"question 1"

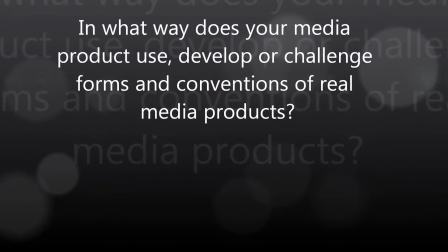0s
In what way does your media product use, develop, or challenge forms and conventions of a real media product?
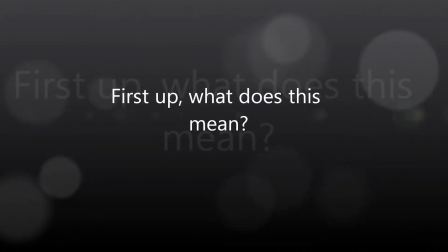7s
First up, what does this mean?
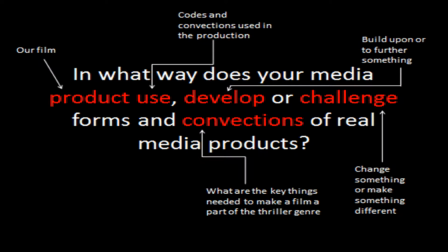10s
When we say products used, we mean codes and conventions used in the production of our film. Develop means to build upon or to further something.
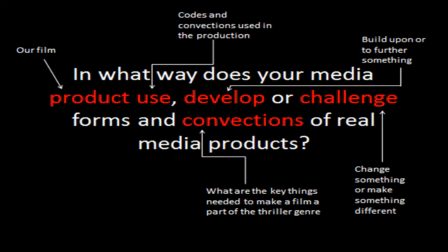22s
Conventions are the key things that are needed to make the film part of the thriller genre, and challenge something is to change something or make something different.
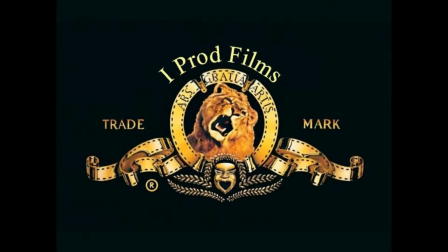31s
There are many things that need to be taken into consideration to find the film is suitable for the significant genre.
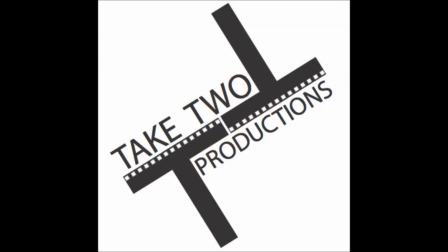39s
A key feature to all films in production is the production logo.
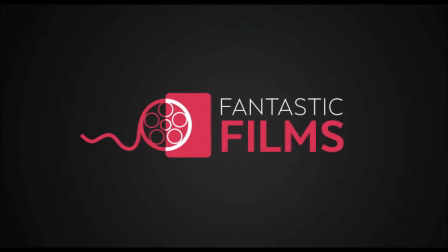43s
This was taken into consideration, and after analysing other pre-existing films,
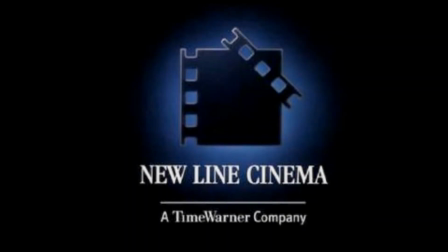50s
we found the correct amount of time this is to be displayed.
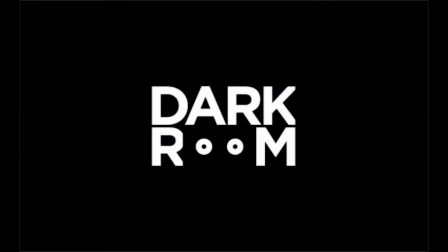53s
A lot of codes and conventions must be implemented to convey to the audience the genre of the film,
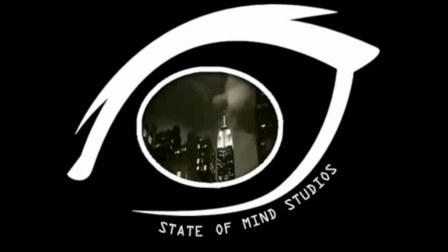61s
things such as the theme of crime, use of black and white, and hidden or false identity. Our film opens with the production logo. This conveys to the audience who produced the film. This is also implemented into the beginning of the film
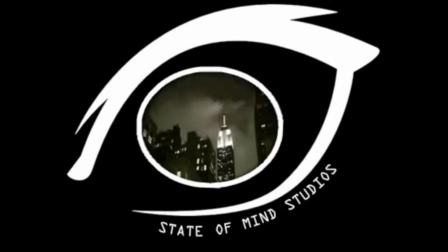77s
to advertise the company to claim recognition for their work and future products.
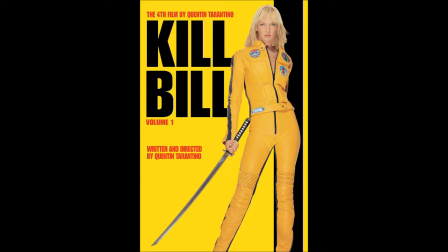82s
This is displayed in other films such as Kill Bill. After the production logo, there is the distribution company.
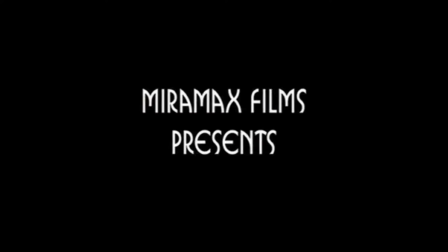89s
This reflects to the audience who is distributing the product to them. We chose Studio Canal because we felt it was beneficial to the production we had created,
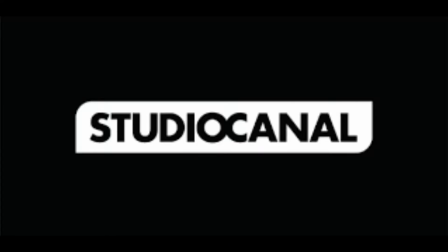97s
by offering availability to productions that aren't supported by the Big Six. These logos are also seen at the beginning of other films such as Kill Bill. The opening scene is a pan to the right from behind a tombstone. This reflects the main character to the audience and the environment.
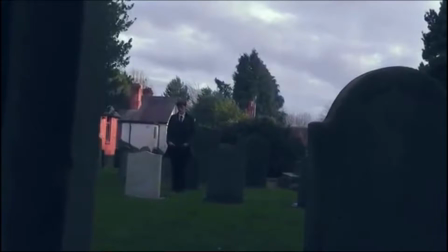117s
The audience do not know any background information about the character, of which was revealed later on in the opening.
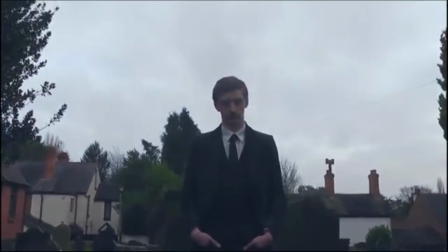123s
This was a challenge for our film. The full body shot hides nothing about the character from the audience. This is shown in other films such as The Bourne Identity.
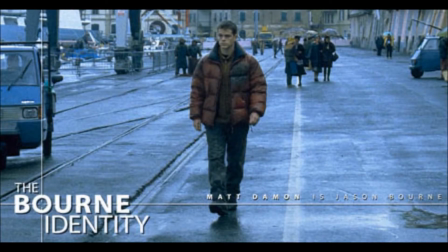137s
A close-up is used to show the emotions of the character.
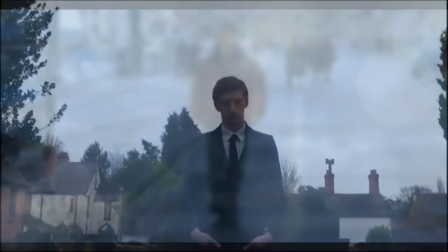142s
This allows the audience into the mind of the character.
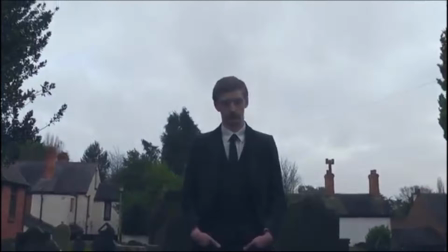147s
We decided to make the main character dress formally as it is suited to his job,
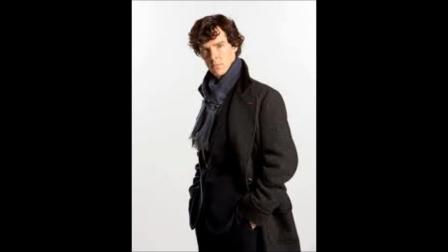153s
and we decided to dress him in a long trench coat as it is seen as quite popular in the detective
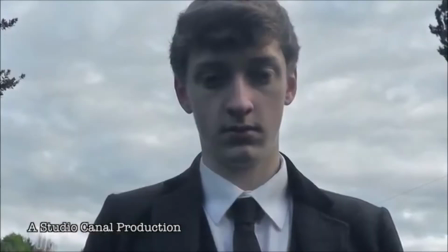161s
characteristics of characters such as Sherlock Holmes. The flashback is then initiated to the scene.
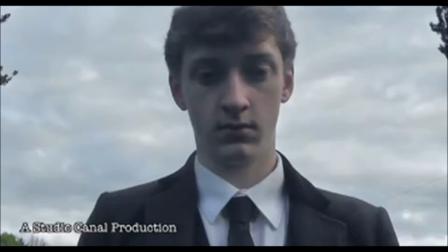169s
This is connected with the white wipe that brings the flashback forward. The entire flashback is conveyed in a black and white filter.
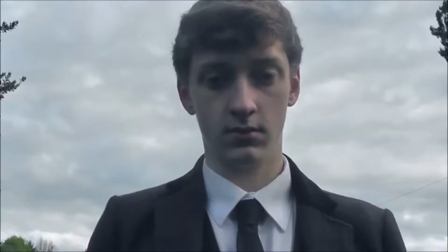180s
Using this effect reflects the distant memory to the audience that is viewing,
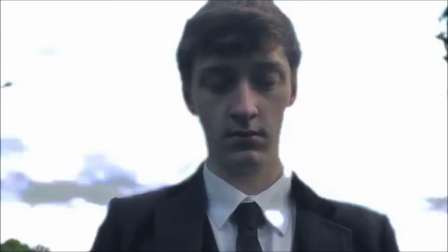186s
and is used as one of many codes and conventions of the thriller genre.
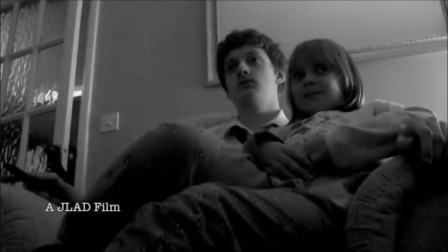192s
The black and white filter idea was taken from the film Kill Bill.
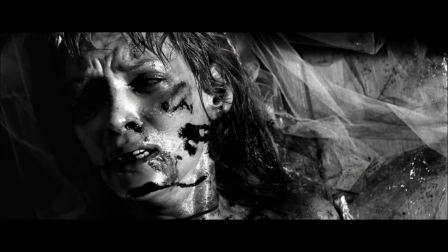197s
The two shades convey the eeriness of the situation. The flashback idea was taken from Face Off,
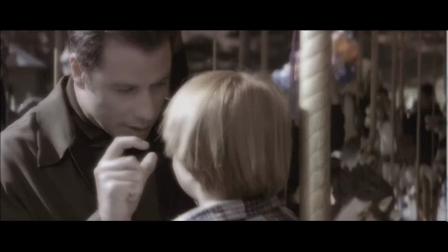205s
and how the character had an emotional attachment for another character that was killed.
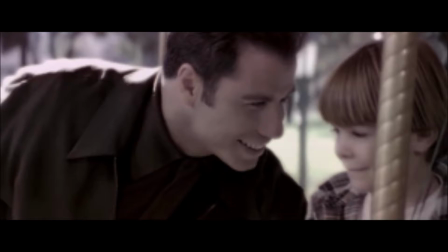211s
The main character is shown having a moment with the child.
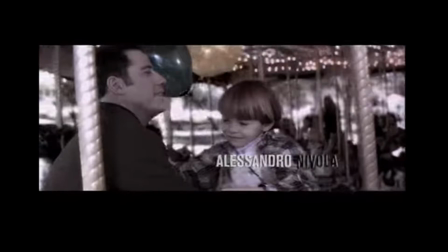217s
This allows the audience into the intimate moment the characters share.
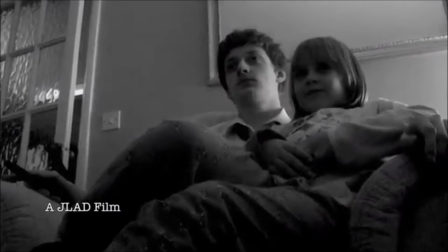221s
The fact that the child is sitting on the knee shows the audience the emotional attachment the characters share. This then leaves the audience feeling sympathy for the character that is at the grave. The idea of the intimate moment comes from the film Face Off.
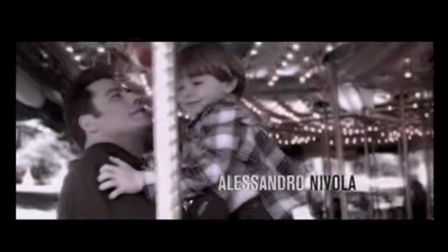236s
Neither of the characters look or concentrate on the outside world, but only on each other.
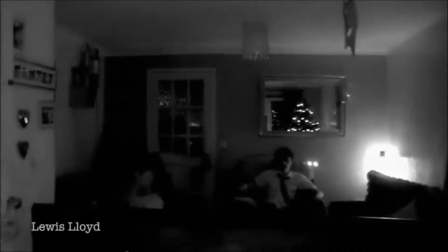241s
A match on action is used as the little girl leaves their room, then seeing her enter and escalate up the stairs in another.
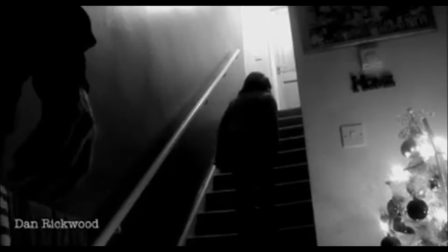249s
To this point, the music is still very eerie. It starts with eerie piano music to match with the location of the graveyard. It continues to be soft in the flashback because the mood is calm.
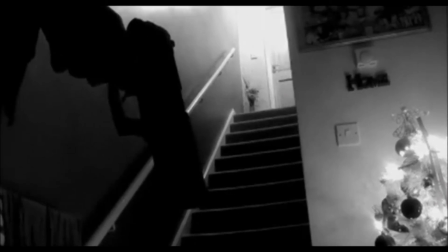263s
The increase in the music acts as a sting once the danger is seen in scene. The best way to convey this was to use a close-up of the gun because it tells the audience something is going to go horribly wrong. It speeds up to reflect the speed of the unfolding events and to show tension.
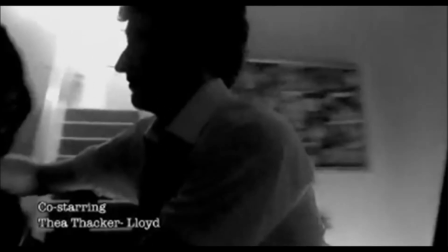283s
A fight scene is initiated as the main character attacks the masked villain. Fights and chase scenes are a common code and convention of the thriller genre. Having the villain masked and hidden identity was a challenge
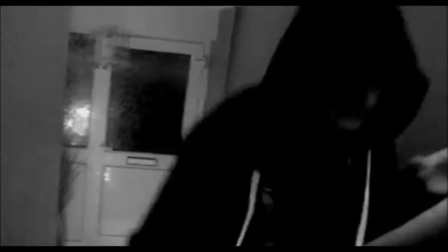297s
we use in our production because in typical thriller films the identity of the villain is usually known. The point of this challenge was to leave the audience in more questioning of who the person is and what their
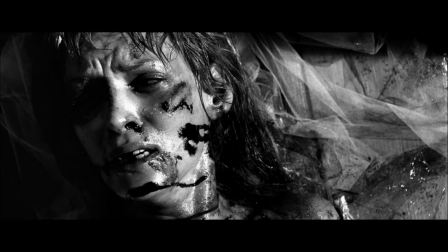310s
involvement with the main character is. This idea was taken from the film Kill Bill, as the identity of Bill is hidden to begin with.
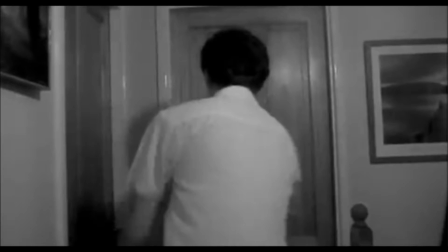319s
After the fighting scene, the chase scene follows. We use the stairs as an expression of suspense and for the idea of what goes up must come down.
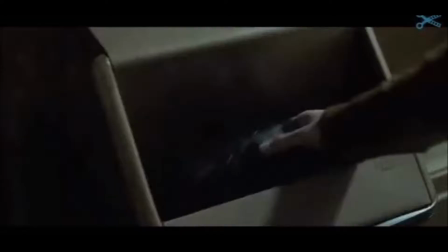328s
This is shown in the film Bourne,
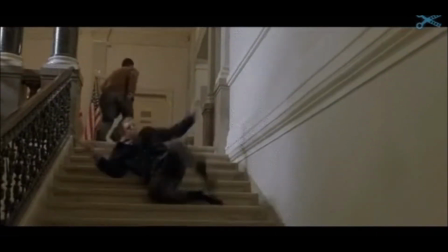331s
when he has been caught in a building and plan to make his escape.
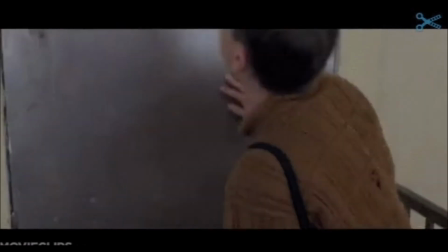338s
This leads to the trouble of removing himself from the situation as he has to make his way down again.
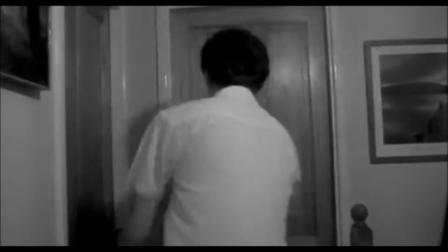345s
As the main character chases the villain, the shot becomes very quick, then followed by a Foley gunshot.
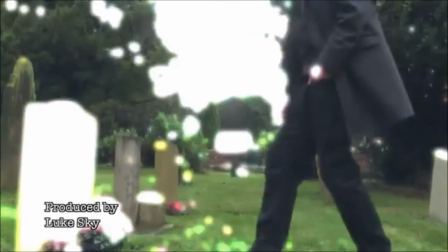353s
This conveys to the audience the speed at which the event unfolded and how helpless the father was to help his daughter.
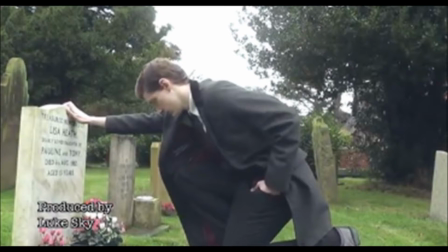359s
As the scene comes back to the present day, the detective kneels to the gravestone to show respect and to show emotional weakness.
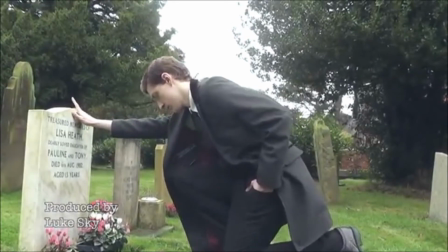368s
The scene is very quickly reverted back to the flashback to show the villain throwing the body of the child before running out of the house.
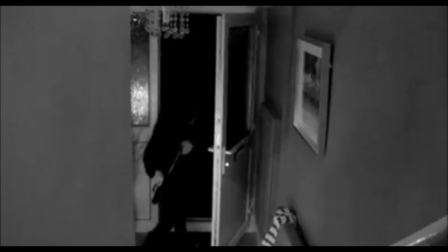376s
We used the idea of the villain killing the child as we felt it showed the codes and conventions of revenge. The identity is sealed so the man could have some sort of hatred towards the detective. We also decided to dress the man in black because it shows
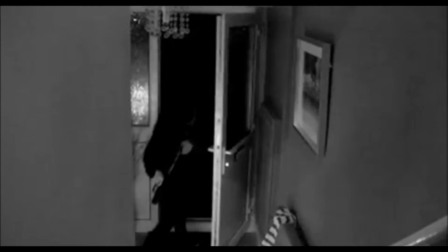392s
and conveys he may be working in the shadows, of which shadows are codes and conventions of the thriller genre. The use of black and white flashbacks could also convey the shadows of the past.
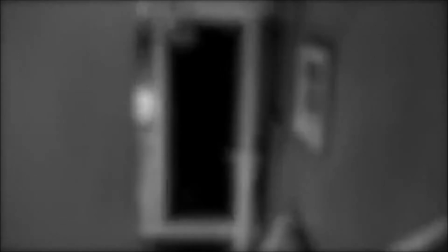406s
We challenged the idea of killing a child in our production, as it is usually an adult that is killed.
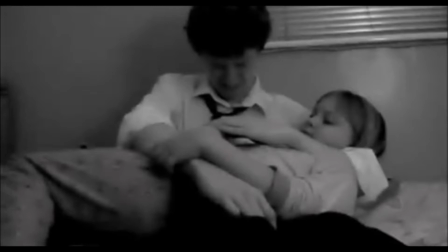412s
Murder is also a code and convention of the thriller genre. Using all of the codes and conventions
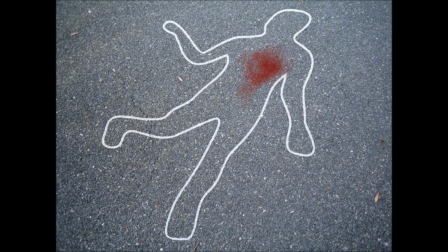420s
solidifies the genre of the film while outlining what the character is expecting to see later on in the narrative.
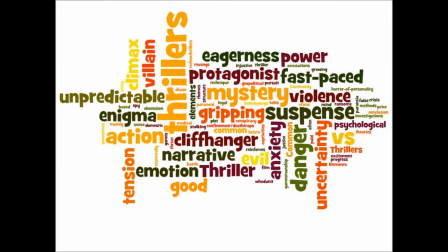428s
A blur was applied to change the location of the scene, but not the time period.
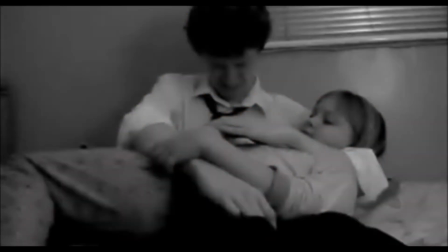433s
The main character is seen cradling his newly deceased daughter. This conveys an emotional weakness the character now carries. After this mid-shot, a pan to a lit photo frame is used to convey the closeness of the characters.
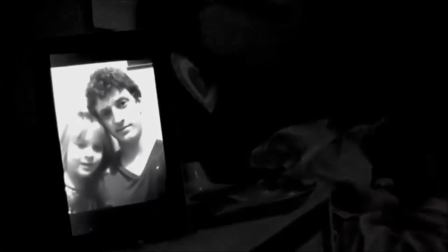448s
The emotions shown in this way was demonstrated by Face Off.
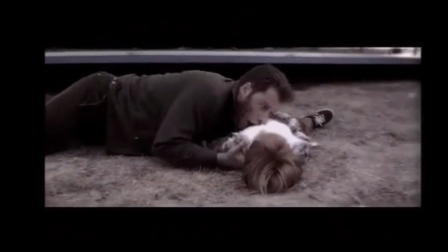455s
Archer cradles his child's body because of their closeness.
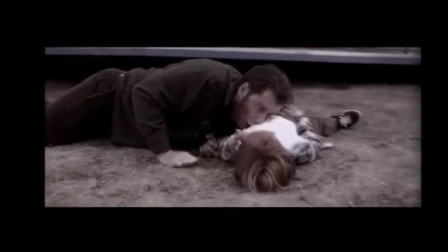460s
Once the flashback closes with the white bloom,
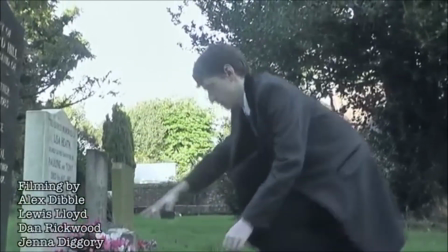465s
a sound effect was added over a close-up shot of the character's face.
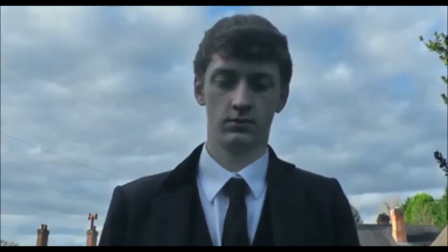470s
We chose to use the same close-up as before because it conveys to the audience the level of concentration the character has.
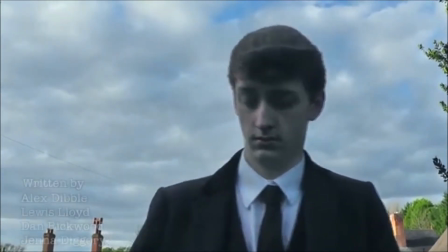478s
The sound effect is added to show the breaking of the concentration and bringing them back to reality where their phone is ringing.
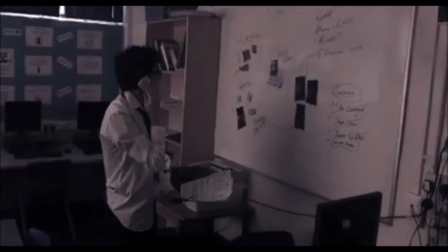486s Talk to me, Chief.
This is where another character is added. The scene is now set in the police department office with a man on the phone.